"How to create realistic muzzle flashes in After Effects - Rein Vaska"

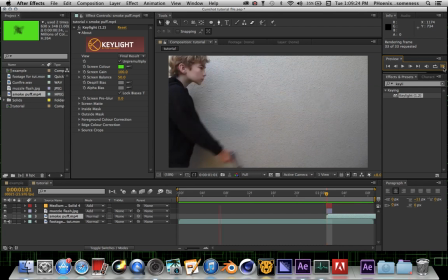[4:04]
it's okay,
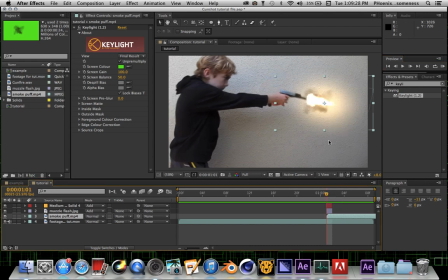[4:05]
but there's one problem where this frame right here looks a little bit weird because you can see the smoke and the muzzle flash and the lighting, and in my opinion I think that looks kind of dumb. So what I'm going to do is turn on the little thingy for scale,
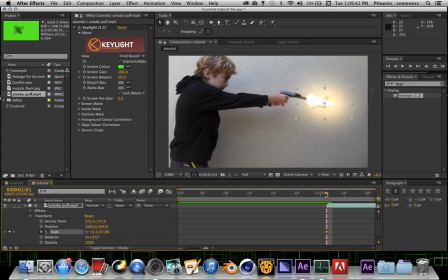[4:21]
and just turn it way down, and then go into the next keyframe, and turn it really up. That gives it, like, just a little bit more of, like, a boom, if you know what I mean. So then, just kind of bang, comes in, and that looks pretty good.
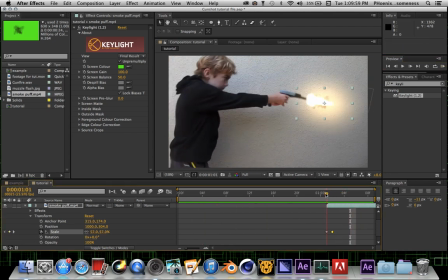[4:38]
I think I'm going to add a little bit more, never mind. That looks pretty good. But there's a lot more. You really need to sell the effect. Right here, that frame, it just looks kind of weird because nothing else is lighting up. It doesn't look like it's real. So, if you duplicate this layer and turn
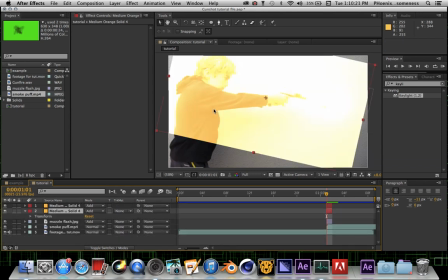[5:00]
delete the mask and reset the transform
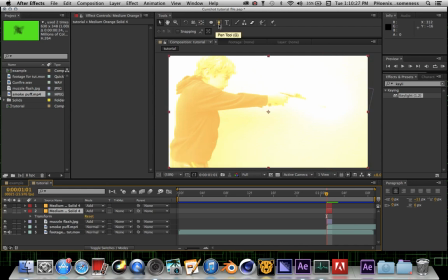[5:05]
and use your pen tool, or you can click on it, or you can just say G, and then
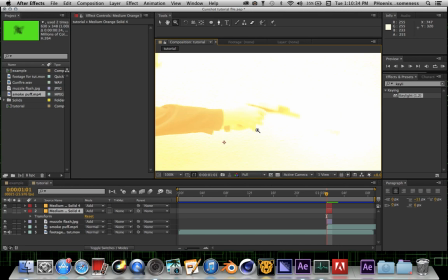[5:12]
zoom in and find some spots in your scene where you think it would be actually lit up if there was a real muzzle flash there. So in my case, I think that probably this part of the gun and definitely my hands would kind of light up if this were real.
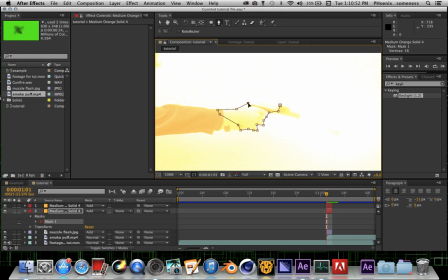[5:32]
So then I'm just gonna kind of drag a little thing
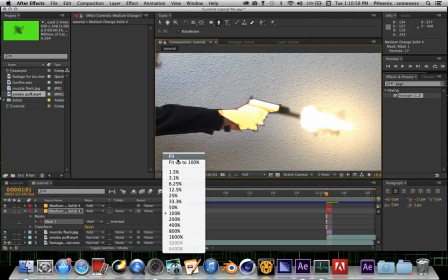[5:37]
around there and go back to fit, and that looks dumb,
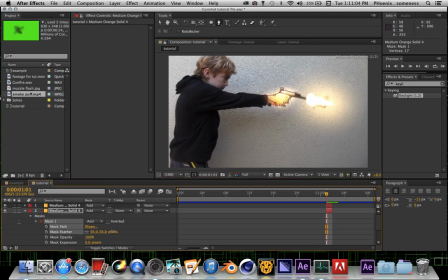[5:42]
so then we'll just turn up the feathering a lot and then turn down the expansion so that it's just kind of about there. You can play with this for a long time to get really realistic things, but this is a tutorial and I'm not going to bore your heads off.
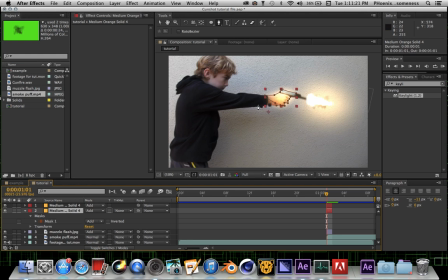[5:58]
So then I think my face would probably light up a bit too, so then that's a nice still.
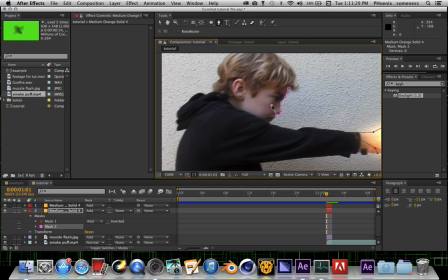[6:06]
I'm just going to drag kind of something around my nose and I guess a bit of my like forehead. Oops. Okay, hold on.
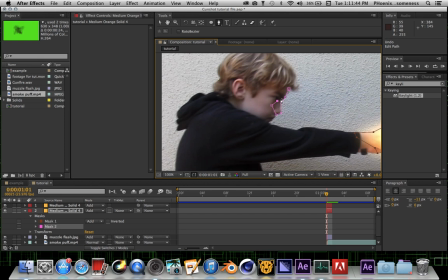[6:23]
Oh my god. Ah. Okay. And something like that. And then, same thing. Turn up the feathering. And turn down the expansion.
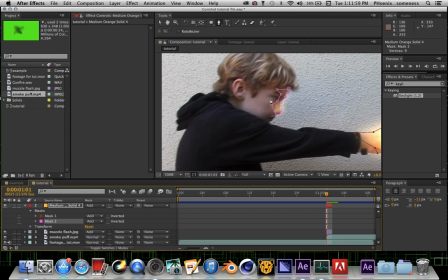[6:38]
Okay. That looks pretty good. I think I'll do a bit on my hair. Right there. Okay, and then just like all the others. I don't think you need to turn down the expansion if you're gonna do something like that. And then you can turn back to fit.
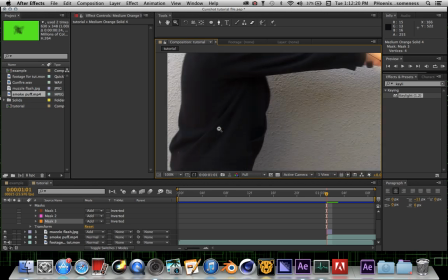[6:57]
And I'm just gonna do a smidge more on my chest. So then I'm just gonna drag that. And yeah, there you go. Something like that.
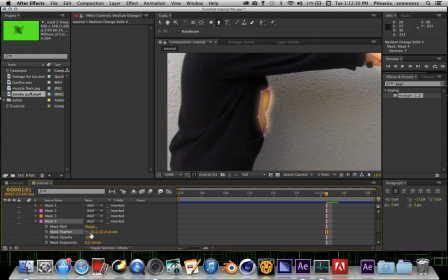[7:16]
And then turn up. Actually, I think we want to turn up the feathering a lot there, and turn down the, yeah, there we go, that looks pretty good.
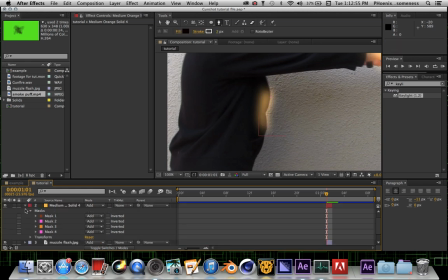[7:32]
So now, if you play this back, that's not looking great, but,
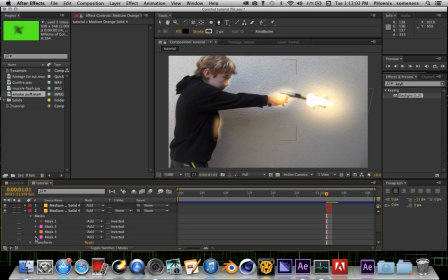[7:41]
yeah, okay, that, actually, I don't really like how that looks. I'm just gonna turn down the opacity. Okay. Yeah, okay. Now that's looking much better.
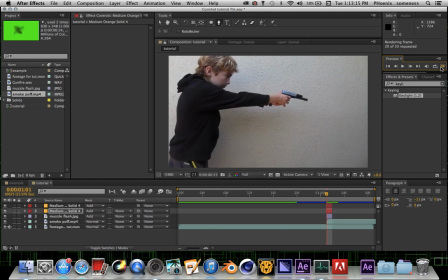[7:52]
So now, if you play this, you can see that that really helped sell the effect right there.
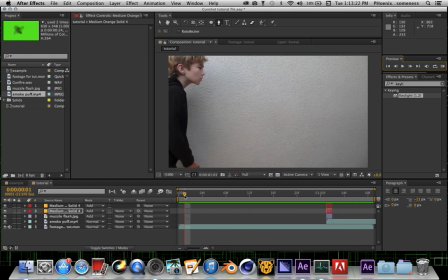[8:00]
There's a lot more you could change. Like, I think we should turn down the opacity of that one even more.
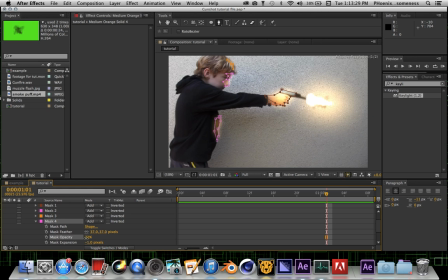[8:10]
But, yeah, okay.